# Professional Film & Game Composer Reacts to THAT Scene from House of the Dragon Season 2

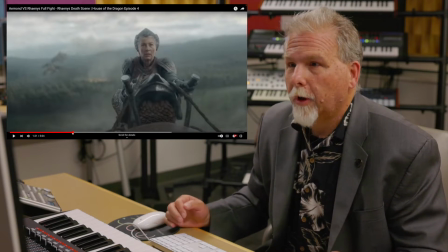481s
First of all, I'll just mention that these dragons are super cool. So it's really visually stunning and really nice to look at.
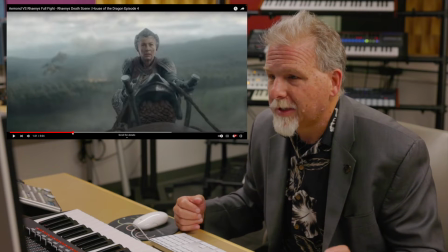491s
I do know from looking at the title that this is a death scene here, and I think that you can hear that foreshadowed in the music.
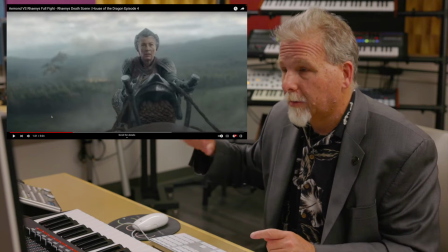499s
We'll see if that's true, but I'm making an assumption here that this theme,
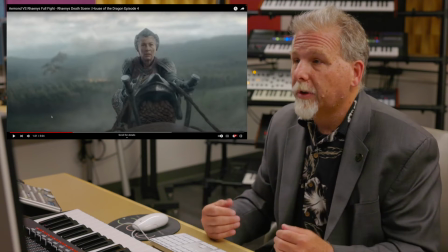505s
maybe it's been heard before in the show, don't know, but associated with this character, and now we're hearing it has a little bit of pathos.
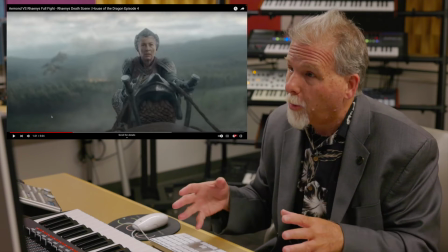513s
So even though it's sort of noble and we're going into a battle,
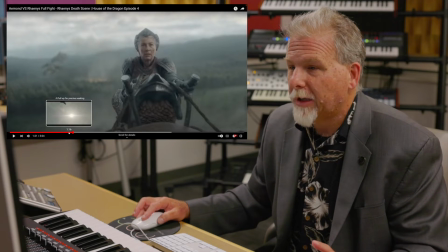517s
there also is already a sense of maybe impending doom or a sense of sadness.
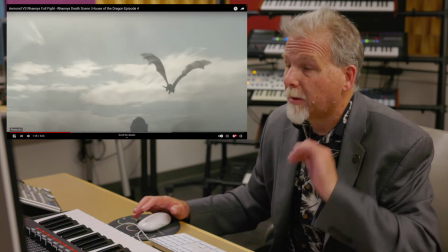524s
From the use of the minor scales,
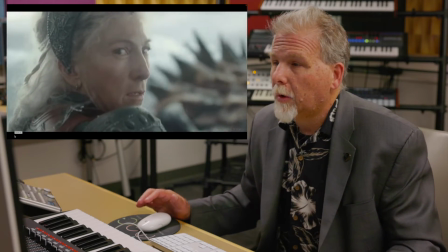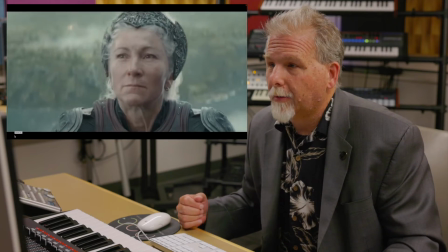536s
already you're anticipating.
Ancos Velis.
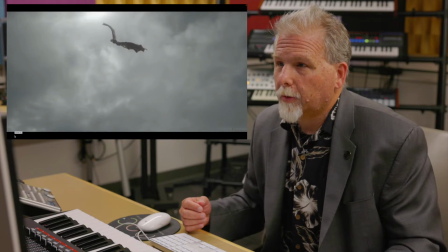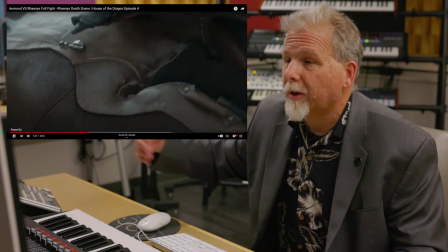546s
And the music draws you into the battle with our nice timpani roll.
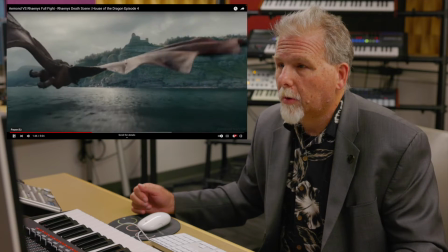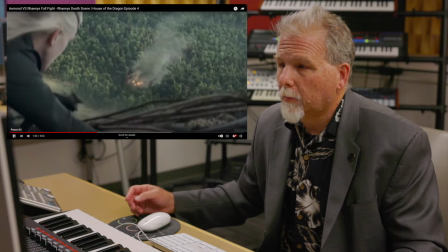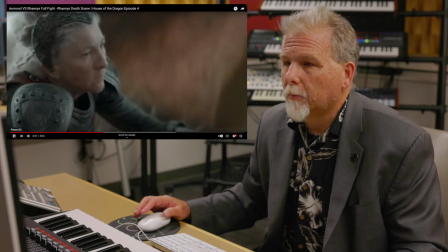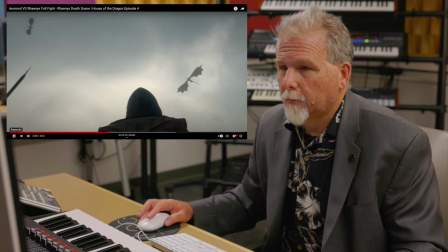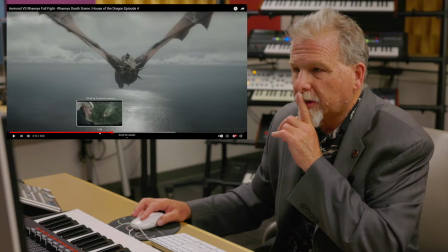579s
Again, I'm going to stop it here just to say that, again, the music is very, very effective,
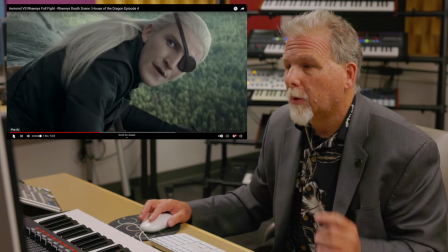584s
but I also wonder about the timing of this cue, whether this was really heavily edited to picture here,
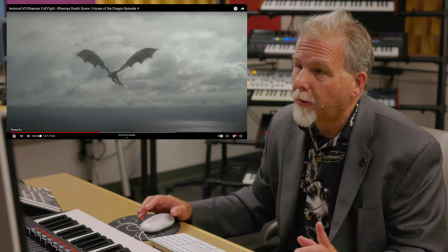590s
because if you notice, we have
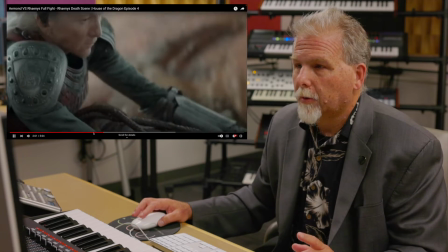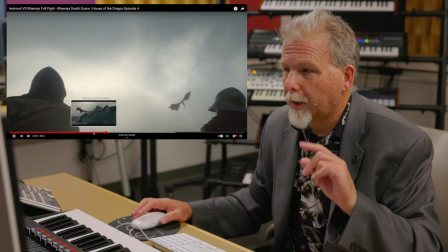598s
We have this theme.
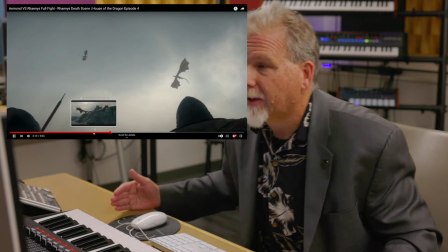599s
I wonder why it didn't start on that frame instead of instead of the way it started a few frames before, which would have been more dramatic as we get to this scene, right?
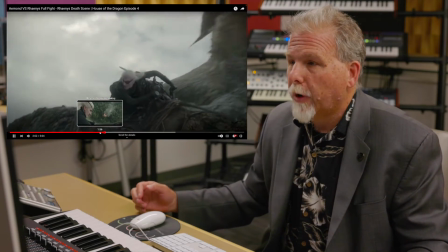608s
To hear that theme awaken as we get our brass entering into the picture, right?
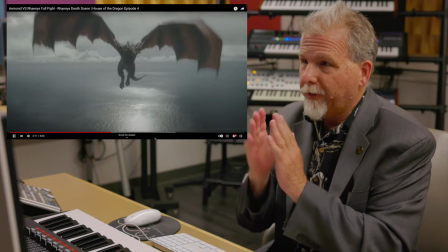618s
Some people will like that kind of very synchronized way of scoring.
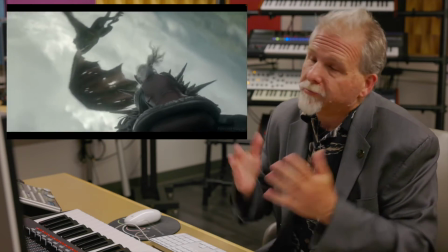624s
I really do. Others, maybe not so much.
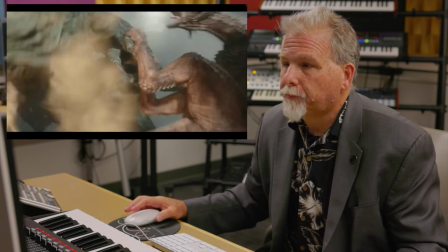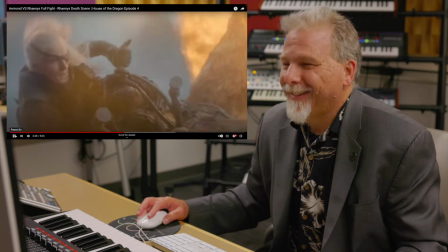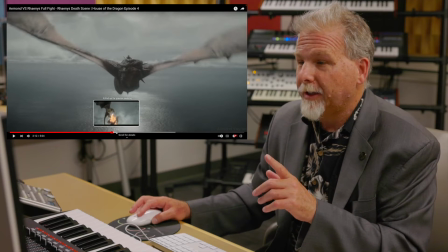641s
And we've gone full Godzilla here in just saying that our music has dropped out completely now,
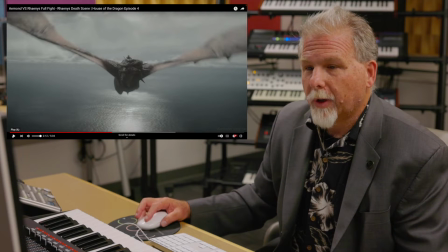647s
just taken by sound design, which is really, really well done. The sounds of the dinosaurs, the mix in of the flames.
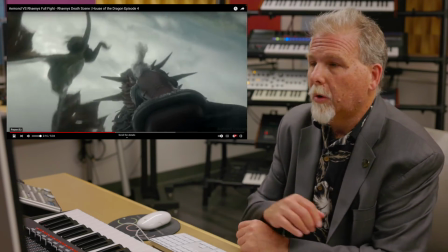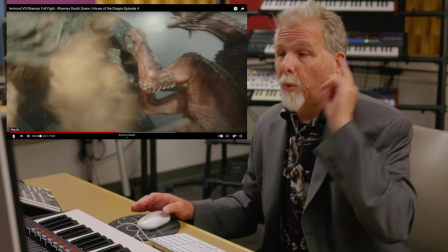663s
And I will play this again in a second, but I think it's an interesting choice, right? Because in a way, you could have highlighted this with musical accompaniment, right?
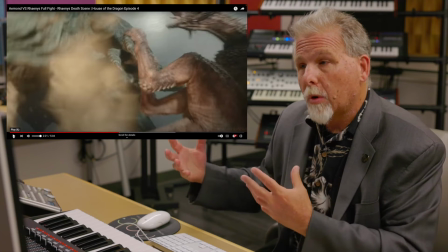671s
Making the music bigger, bringing in more orchestration, more instrumentation, higher melodic development.
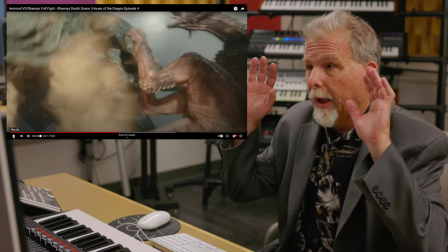677s
But instead, I think it was a really cool choice to drop the music out and have this extremely dramatic moment just taken by sound design.
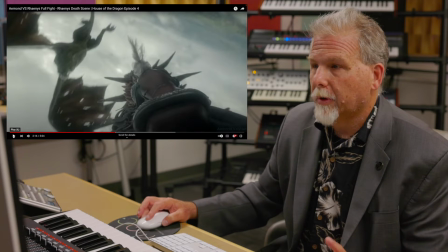685s
It's kind of super cool.
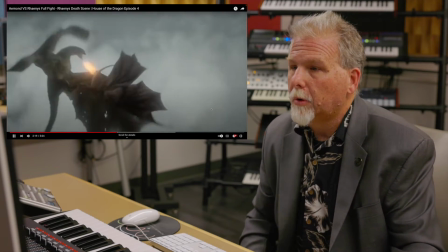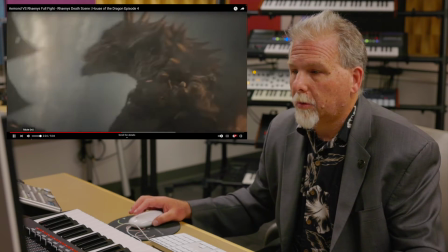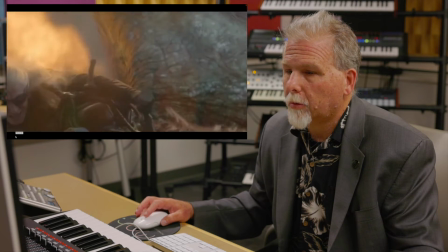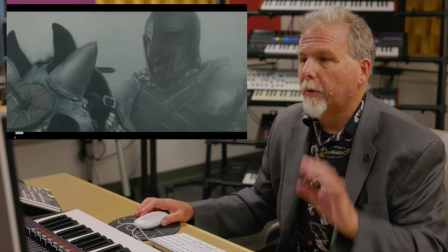704s
Beautiful. That's a really, really well-timed cue.
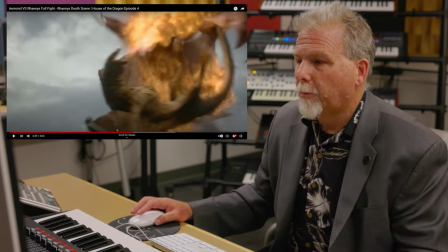710s
Although, I'll bring up a couple of things, and this is not good or bad,
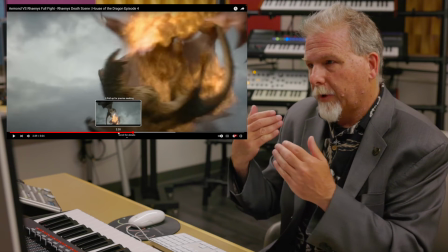714s
but as we look at these kinds of clips, we look at them silently as we're putting music to them,
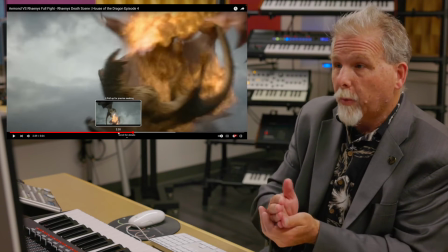720s
we start to ask ourselves questions. Where do we want to put music? Where do we not want to put music?
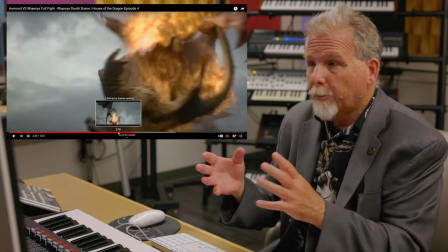725s
So in this case, the decision to not put music there is super cool.